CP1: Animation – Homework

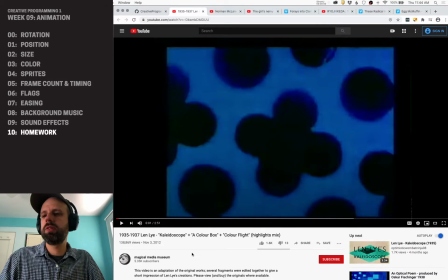Another piece I wanted to show you. So this is Len Lai, who's an experimental animator. This is not done in the computer. These are even much earlier. So this is the 1930s.
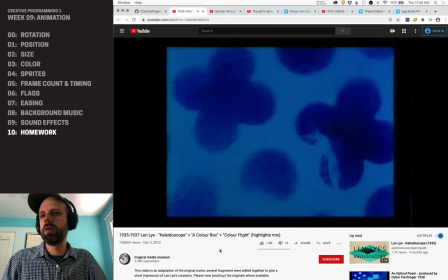I'll play the audio in a moment, but this is called, there's 3 films here: Kaleidoscope, Color Box, and Color Flight.
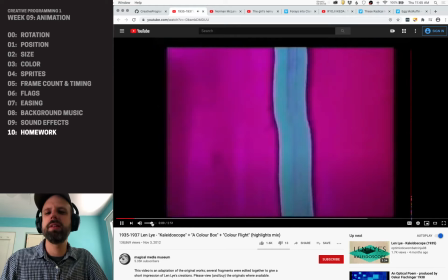And the sound this pairs with, hopefully you can hear.
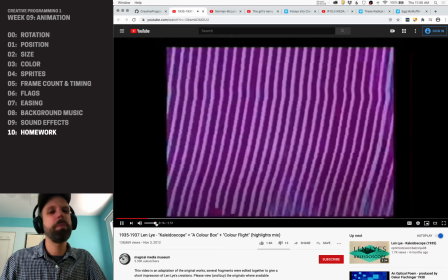It's like mambo.
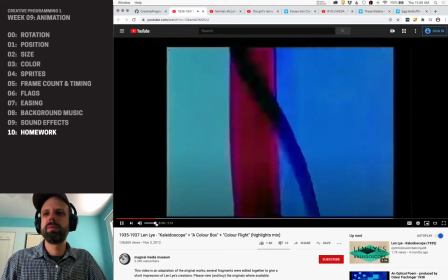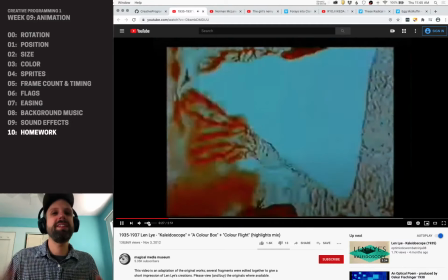And that sound really shapes our experience. Like now we see this as a dance. This is like fun and exciting color happening.
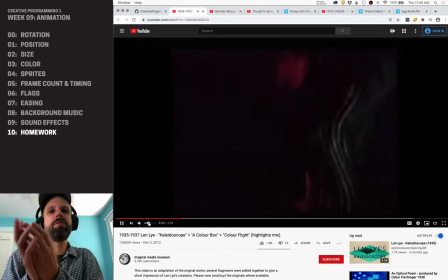These are all hand drawn. But these ideas, the visual ideas, the sonic ideas apply to what we're doing in P5.js.
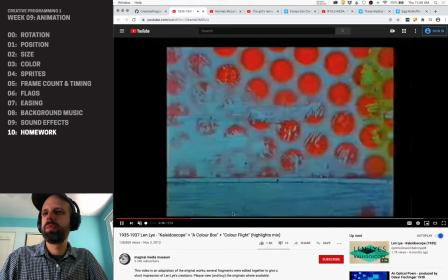So we can kind of,
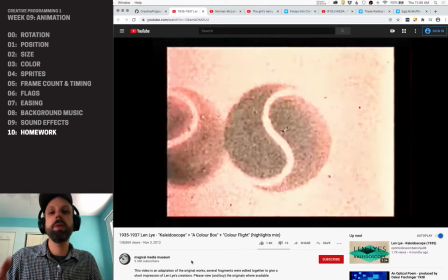and again, he's really just experimenting, seeing all the visual possibilities, but it has this sense of flow and cohesiveness to the piece.
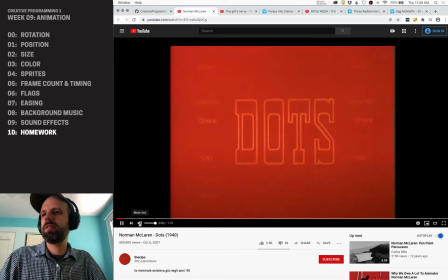Norman McLaren, 1940, this is Dots. This is another important early experimental animation. Let me turn this up for you. The sound here is really key as well.
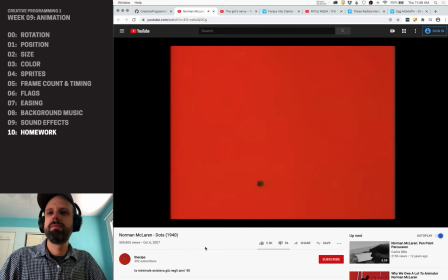Not super sure how the sound is made. I'm guessing this is synthesized. And again, like really simple, but like the sound and the images are really important together. And
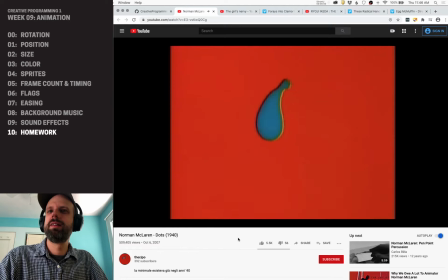you can tell here he's thinking about what sound makes sense with those images to create this, this like farty atmosphere. I don't know. I love it. It's amazing. It's so joyful. It's really great.
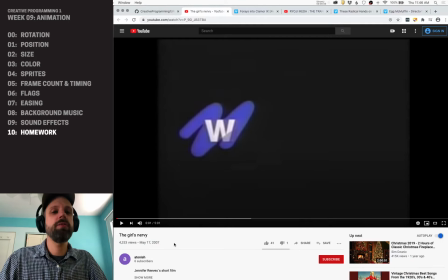A very different piece. This is by Jennifer Reeves called The Girl's Nervy.
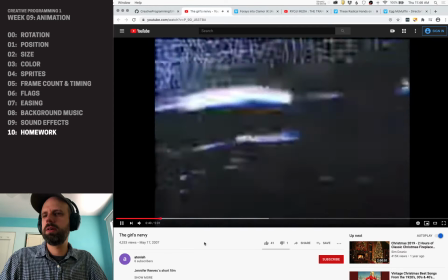I don't have a date for this, but this is another handmade film.
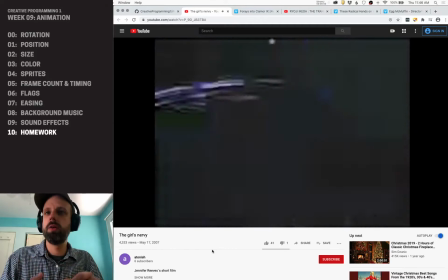So this is drawn on or made from physical materials.
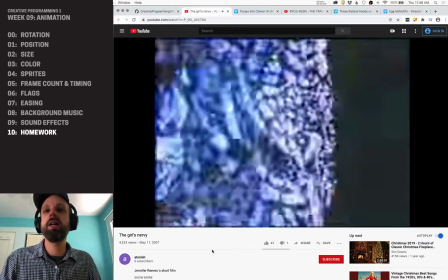Definitely indebted to Stan Brakhage and Moth Light.
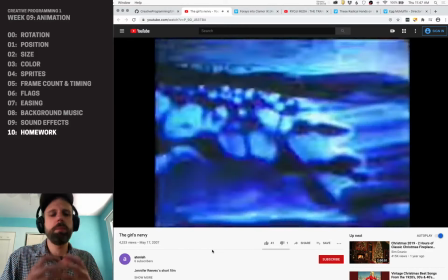This like intense close-up feeling, but the sound is really cool because it's all like edited and smushed together and collaged.
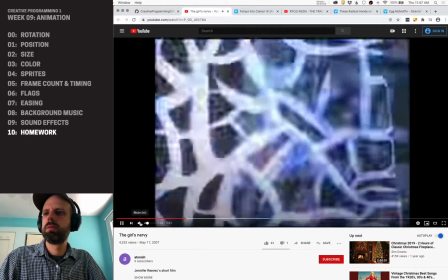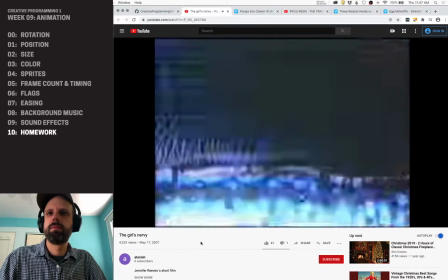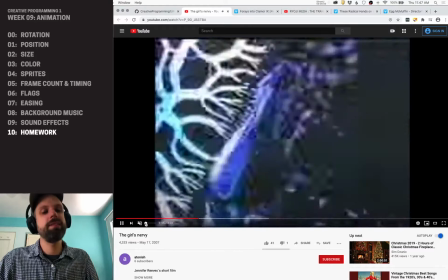And it's a lot of the kind of like jazz that we hear in the earlier, you know, Norman McLaren and Lynn Lai,
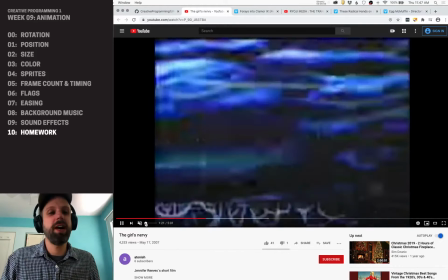but it's some distorted, surreal, not, you know, almost like unnerving kind of sound.
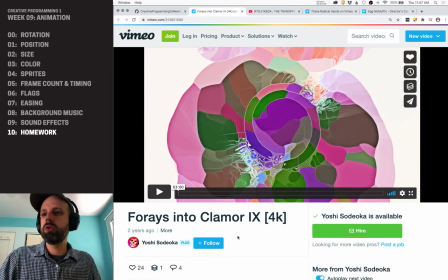This is one of my favorite animators working today, Yoshi Sudoka, who does these amazing pieces.
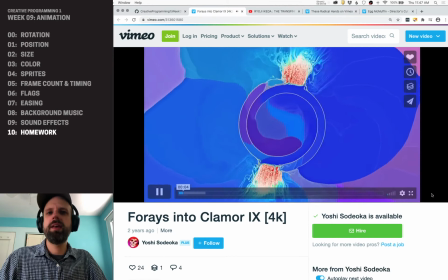I'm going to turn down the sound here. Amazing pieces. I believe these are made in After Effects.
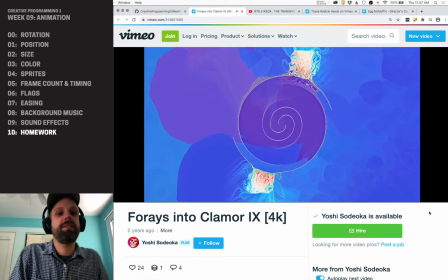I have no idea what the process is, but they're super gorgeous.
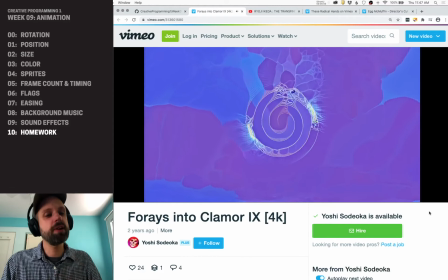Obviously, this is not something that's possible with the toolset we've covered in P5JS, though it is, you know, with a lot of practice.
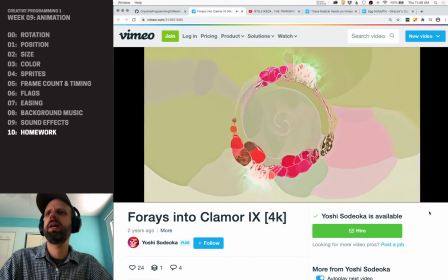This is much more like pixel level kind of stuff, but I love the like blooming color, the motion.
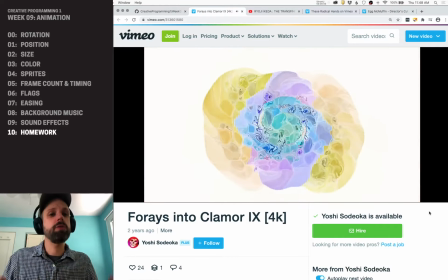You know, it's totally abstract, but they're super gorgeous. They're really amazing.
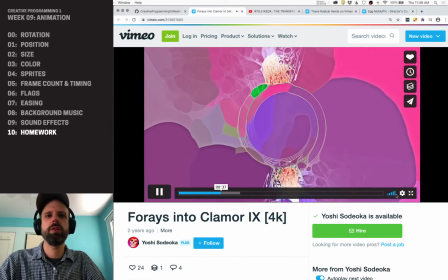And the sound here has, you know, again, contextualizing. Hopefully you can hear that okay.
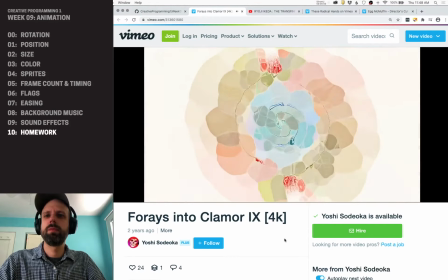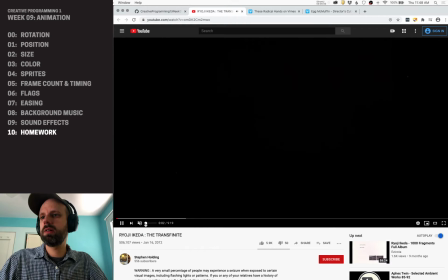Another artist who I really love is Ryoji Keda, contemporary artist, working with, oh, I should say, sorry, there's a warning here. If you blinking lights are a problem, you should pause the video here or zip ahead. So this is this massive installation.
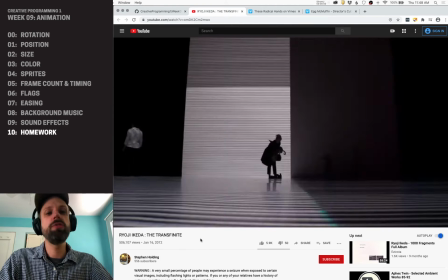Ryoji Keda does these gorgeous audio-visual installations that are super minimal and are often just like
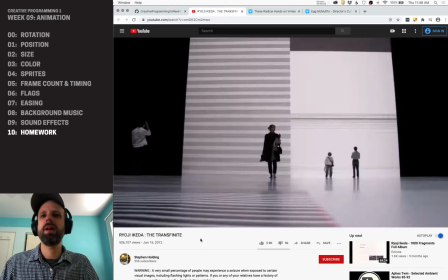patterns and patterns of sound and patterns of visuals that are completely immersive.
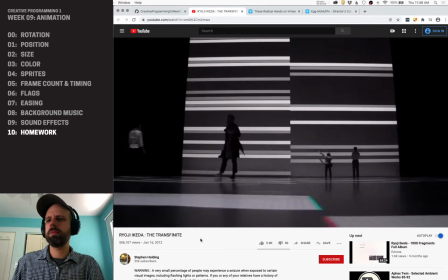They're often tied to data of some kind. They're really kind of incredible.